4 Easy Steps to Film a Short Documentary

I don't want to show up and do the interview first when my relationship with the subject isn't there yet. I might want to spend a few hours shooting some b-roll even if I don't really know what I'm supposed to be capturing yet. Just spending that time getting the subject comfortable, then when we sit down and do the interview, they'll be a better subject and they'll trust me more to give me good answers. So shoot a lot of b-roll.
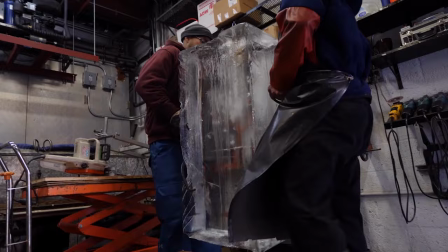273s
Sometimes I think the ratio is like 60 to 1 of what you'll need.
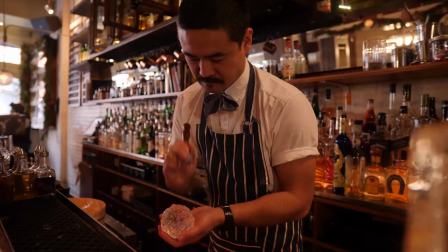277s
I shot a five minute film called Hand Cut about ice in cocktails, but it had eight hours of interviews and b-roll.
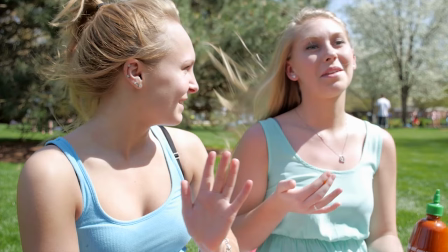285s
When I made Sriracha, a 33 minute documentary, I had 32 hours of interviews and b-roll. So shoot a lot of stuff because, well, if you're like me, you may want to cram a lot shots into the film.
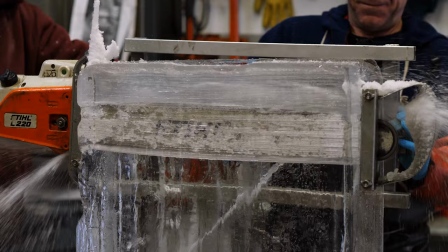299s
Here's the power of B-roll. I'm going to play you an uncut moment from an interview in my film Hand Cut.
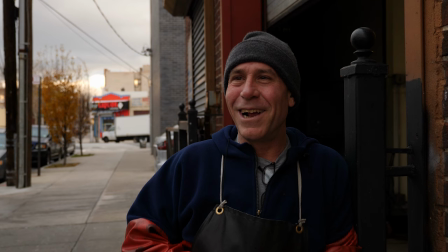307s Well, I'm finished with ice sculptures, at least in this portion of my life. I'm going to change over to more of a non-specialty ice product, something standard like cubes and cut cubes and dry ice and selling block ice.
So that sounded okay. He didn't stutter or cough. Sometimes I'll cut those things out. But I do think from just an efficiency standpoint, I can cut this down in length and still convey the same information.
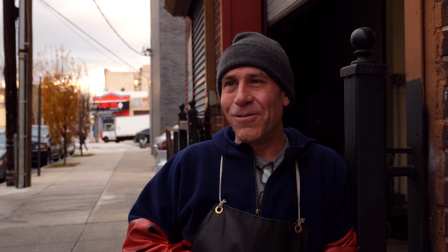337s
So here I'll make two cuts and we'll see how this sounds.
Well, I'm finished with ice sculptures, at least in this portion of my life.
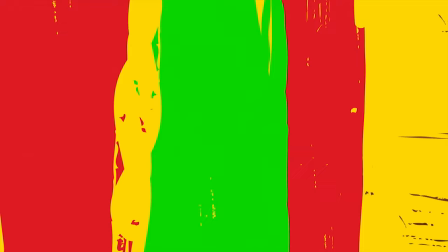344s I'm going to change over to something standard like cubes and cut cubes and selling block ice.
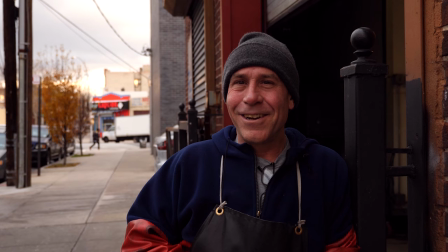351s
So those are very clearly jump cuts. They feel pretty awkward when you can hear the cut, you can see the cut at the exact same time, we're not cutting to something else, you know exactly what I've done. And sometimes I'm okay as a filmmaker putting a jump cut in a film and letting the audience know about the editing. But generally, we kind of want to hide the production process from the audience and just let them get wrapped up in the story.
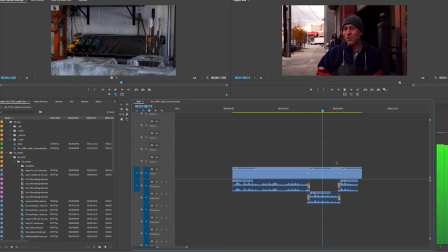376s
One thing I want to challenge you to though is let's watch that again. And this is something I do when I'm editing these sound bites.
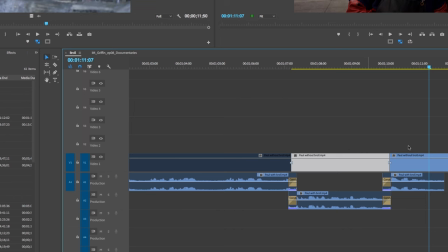383s
Once you make a jump cut, it's pretty obvious when you're looking at it, that it's happening. It's very jarring to see. But the real test is, can you hear it? So I want you to watch it one more time and just close your eyes. And yes, the jump cuts are there. But if you can't hear the edit, then it's okay.
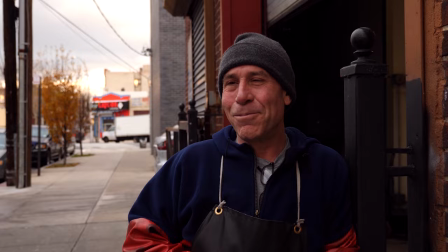402s
We can cover it up with B-roll. And as long as we can't hear that edit, it's fine.
Well, I'm finished with ice sculptures, at least in this portion of my life. We're going to change over to something standard like cubes and cut cubes and selling block ice.
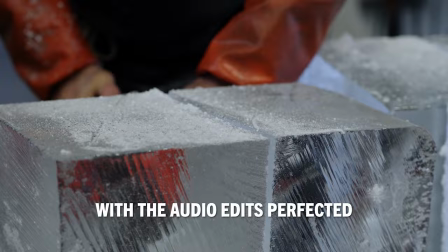416s
So yeah, now that I've listened to it, I know that it sounds okay. So here's the version with B-roll on top.
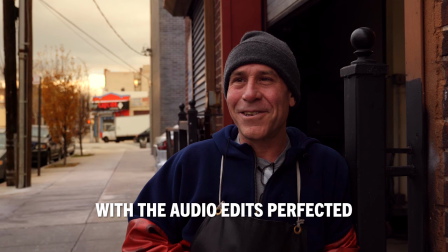423s Well, I'm finished with ice sculptures, at least in this portion of my life.
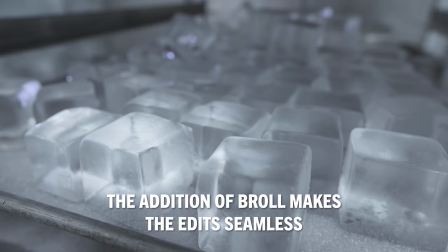427s I'm going to change over to something standard like cubes and cut cubes and selling block ice.
One caveat I will mention about these first three elements of documentary is If you're shooting a cinema verite documentary, cinema verite means cinema truth, then you may not have a formal interview and you probably won't have voiceover because
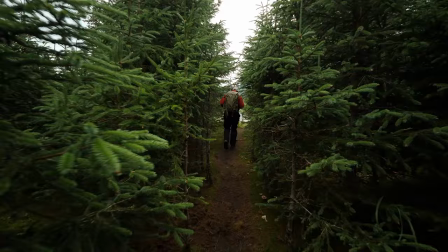449s
cinema verite is about showing up with a camera and just documenting what's actually happening, which you may not want to stage an interview for that. But most documentaries will have these elements. And the final element of documentary is a gnat sound break. Gnat sound is short for natural sound. We also call it wild sound. And when I'm shooting documentary, I'm always capturing Nat Sound, whether it's on a microphone, hidden here under the shot, or even if it's just the on-camera microphone.
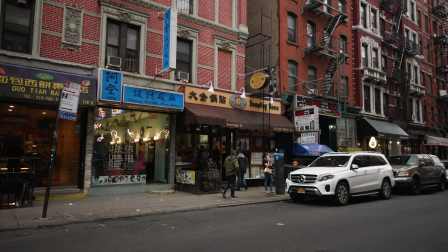481s
For Nat Sound, I'm okay with the on-camera microphone. You know, just hearing the street sound or anything like that, that's natural sound. And a Nat Sound break is where you just let that audio live on its own for a moment in the film.